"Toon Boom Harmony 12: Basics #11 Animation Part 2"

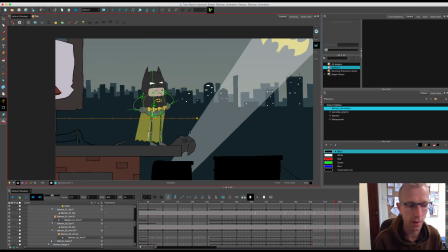[32:44]
Right, so that's the kind of animation of that part done,
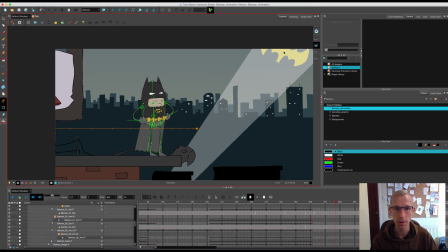[32:48]
and now all I've got to do is sort the bat beam out, and I'm going to have Batman sort of squinting his eyes a bit, and I'm going to do a few mouth shapes to kind of finish off, and also he's going to jump off here and then just dive down past the credits again.
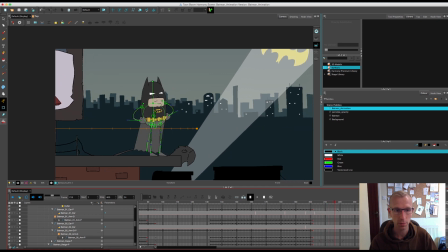[33:03]
So there's a few more things to do, but we're kind of getting there. So I've got a little sway on the cape. You could do a little bit more of a twist there, I think.
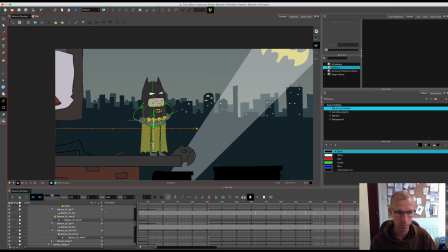Okay, so I'm going to have Batman squinting. So again, I'm just going to select the eyes, and it's quite simple with these ones.
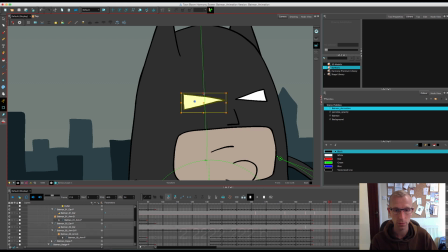[33:39]
I'll just select that, go up to the peg, and just first of all click on F6 to make sure that it's got a peg. And I'm going to do a nice slow squint. So he's just going to close his eyes a little bit, and
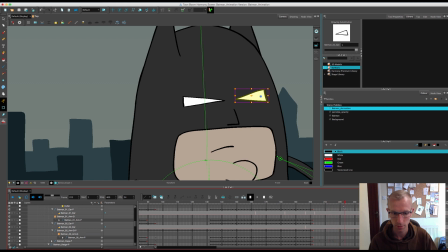the same with this one. I'm just going to go to the peg, press F6 to make sure it's a keyframe, come along to here, and then just match that a little bit.
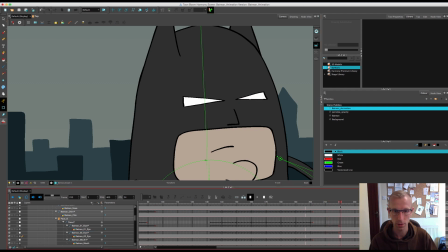[34:20]
And now he should squint like he's looking at the beam in the sky.
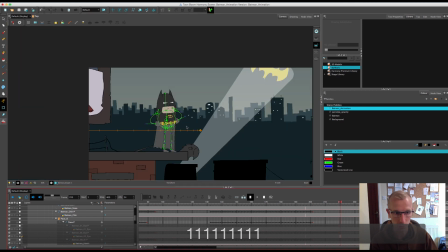[34:25]
And what I might do as well is just have a little body twist, just so that he's kind of looking up a bit more,
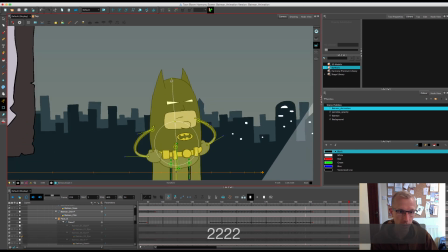[34:40]
and again a slight bounce back just to give a bit of realism.
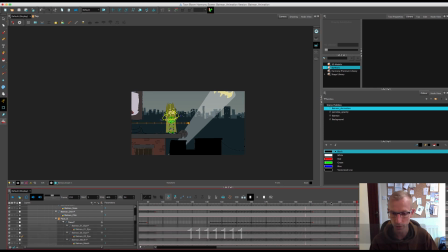[34:50]
And okay, so before I do the timing for the jump, I'm just going to do the bat logo. So that's fine. Let's just save that. Turn off Batman's deformers for a second so that I don't get all confused.
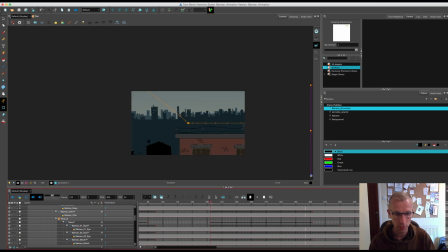[35:07]
So let's take the bat logo. So first of all, I just want to make sure it's in the right position because it's currently a bit high.
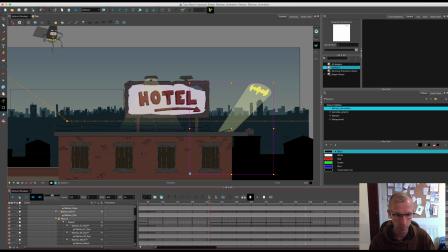[35:15]
So I'm just going to let's just find it.
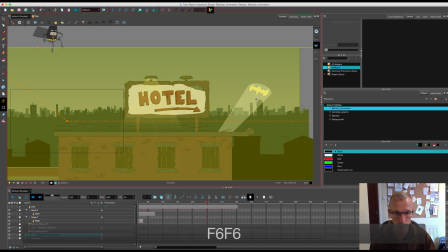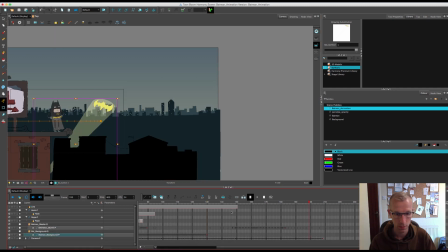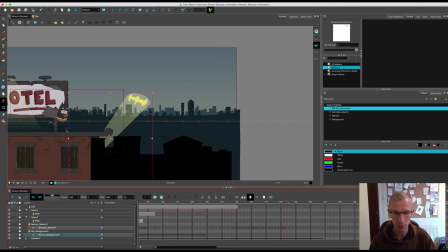[35:35]
I'm just dragging it around until I'm happy with the position of the final frame. That looks good.
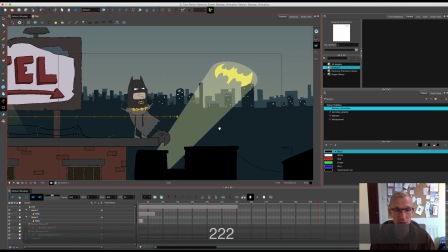[35:42]
Okay, so now we're going to work on just basically a bit of waving in the sky.
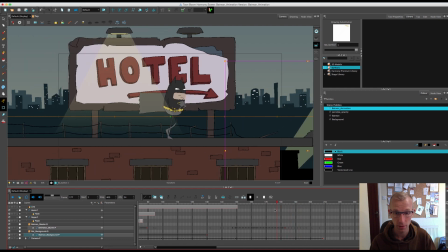[35:48]
So he comes into shot about here. So I'm just going to put another keyframe in on that.
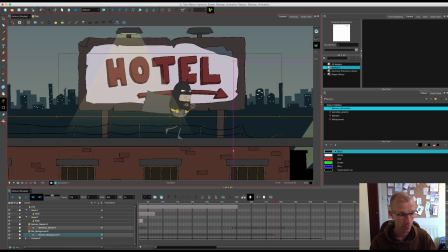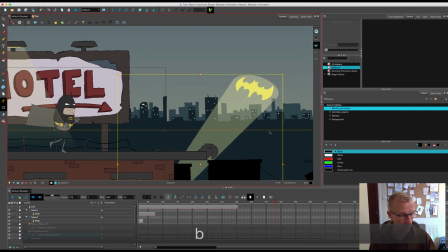[36:00]
So go to the peg, press F6, and then I'm going to have it swaying.
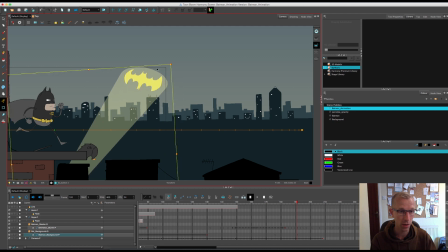[36:10]
So I'm going to turn it and then skew it slightly.
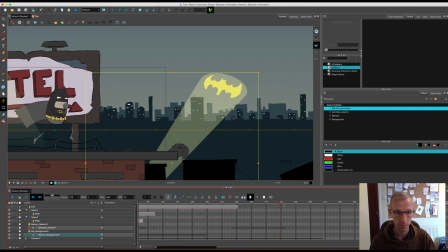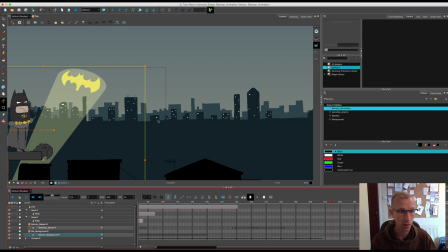[36:19]
In the sky, so it will come down, and then let's just take that keyframe again
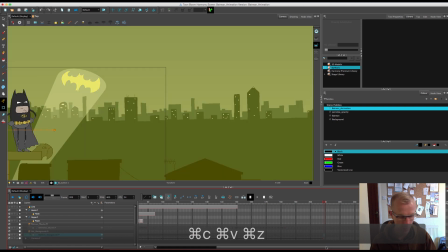[36:28]
and paste that in.
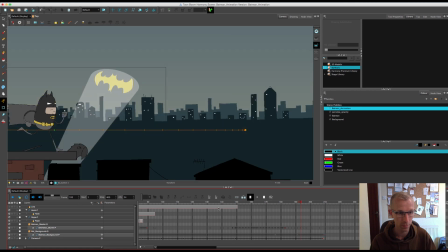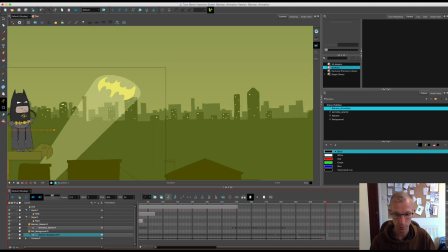[36:43]
And just copy and paste that a couple of times.